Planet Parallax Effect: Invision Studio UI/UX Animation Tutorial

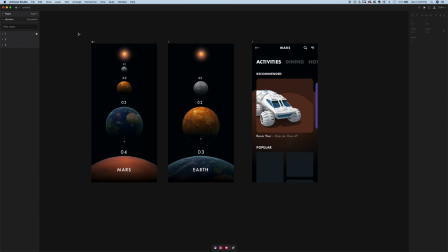All right, welcome back to the channel, everyone. I know it's been a minute since I did a Invision Studio tutorial, so hopefully you guys enjoy this. I'm feeling a bit inspired by the show I'm watching on Netflix called Altered Carbon. It's a sci-fi show, and there's a lot of outer space elements, and it kind of inspired me to get in the studio and just polish my design skills a bit.
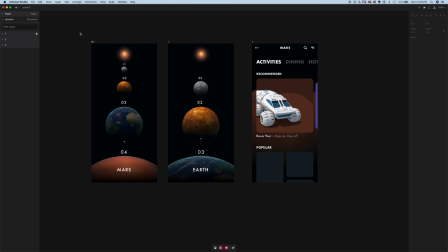And I've been playing around with using parallax motion a lot in my designs. I don't know if you guys watched my last video, but I talked about some techniques you can use to create depth in your flat digital product environments, even without using things like drop shadows. So think of this video as a bit of an add-on to that one.
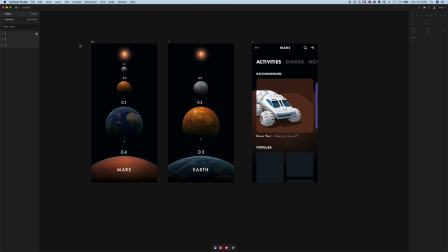So I mocked up a few screens here just to illustrate this effect. And I mocked up a little solar system here. We have the Sun, Mercury, Venus, Earth, and Mars.
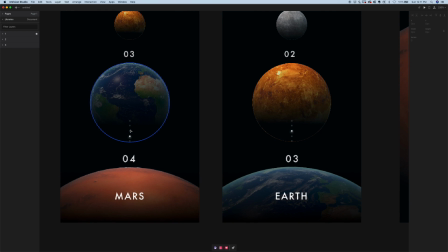It's like a little planet carousel, and we have like these indicator dots to indicate which planet we're looking at in the carousel.
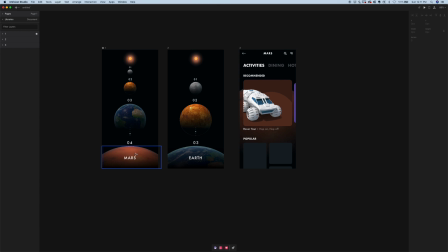And then we have the actual content page. So the idea here is that the user is going to tap on Mars, and all this content is going to slide up from the bottom. And it's almost going to look like we're inside of the Mars planet. So I'm actually just going to get rid of this guy for now. We don't need it yet. But yeah, this is how I sort of set up these screens in advance. And I can just expand this artboard just to show you
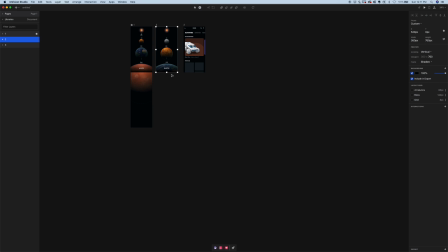how I position my layers in advance.
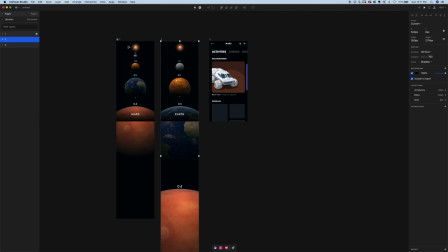So as you see, as we swipe in this carousel, the planets actually scale up, and you know, Mars is really big down here because in the second state, Mars is actually gonna get closer and closer to the user, but it's out of view. But I just put it down here to show the differences between these two states.
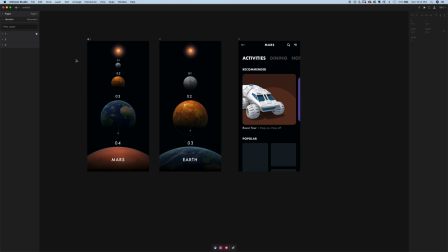Now, if you guys have been watching my videos, you know that the way Studio sort of animates is it's gonna look for similar elements on the different screens, and it's gonna animate the difference between them. And Studio then allows you to customize these transitions between the two screens. But one thing to note, you just have to make sure that all of your layers are named the same.
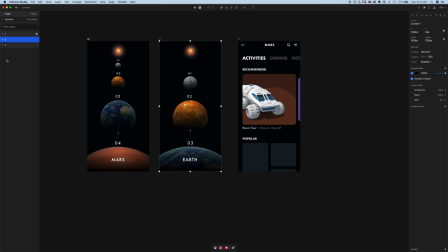So for example, like Earth on this artboard is named Earth on this artboard. So that way Studio is just gonna animate the difference between those similar layers.
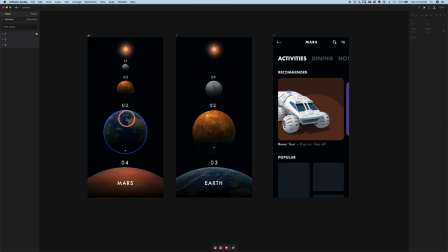So one other thing you guys might be interested in is where I got these planet assets. I actually used Envato Elements.
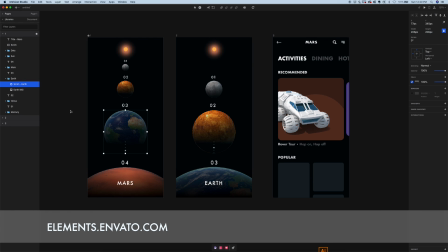It's a really great resource for graphic assets. I have an Envato account, so as long as you have an Envato account, you can download as many assets as you want.
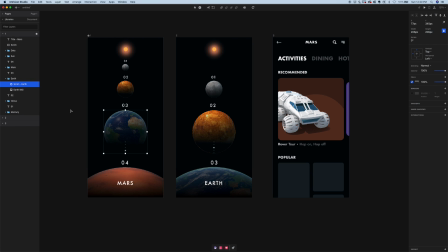I'm not being paid to say this or anything. I just think it's a great resource. Also, just one visual design thing I did is I added like these little scrim layers on top of these planets just to give them a little more depth. And I wanted to create the illusion that the front of these planets is getting lit up by our light source here, which is the Sun.
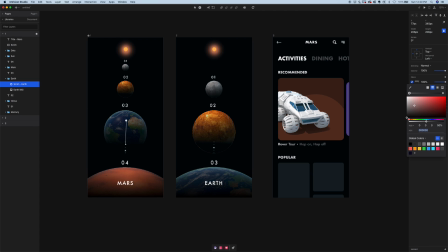So it's just a little linear gradient that I put on top of each of these planets. So it's like a black that starts at 100, and then it starts at 100% opacity, and then this point is 0% opacity.
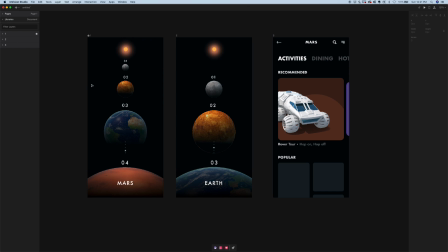So it just creates a little more depth in this flat environment. So one other thing I actually want to do is, because I don't think I did this yet, is I want to put each of these titles on each of the different screens so I can actually customize the transitions between them.
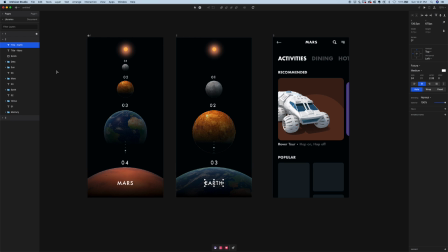So I'm going to paste this Mars title on this screen and just fade it out. And then here, I'm going to take the Earth title, paste it on this screen, and then fade it out. But everything else, I think, should be on both screens. So now Studio is going to do a lot of the work for us in animating the difference between these two states.
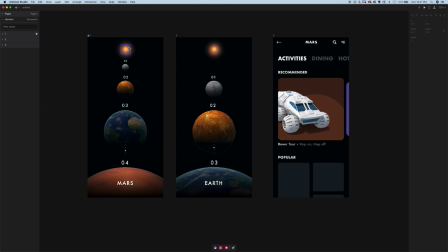So as a user, I want to be able to swipe vertically on these planets to get from planet to planet. So in this artboard one, let's just create a link by hitting C on our keyboard, connect to screen two.
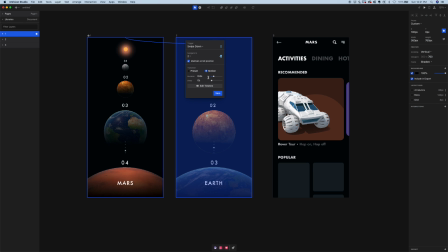And this is going to be a swipe down. We'll select motion, and I'll just keep 0.8 seconds as the duration. And one thing to note, when I'm prototyping, I usually make the duration take a bit longer than it actually would in production, just to sort of get the point across and show the effect.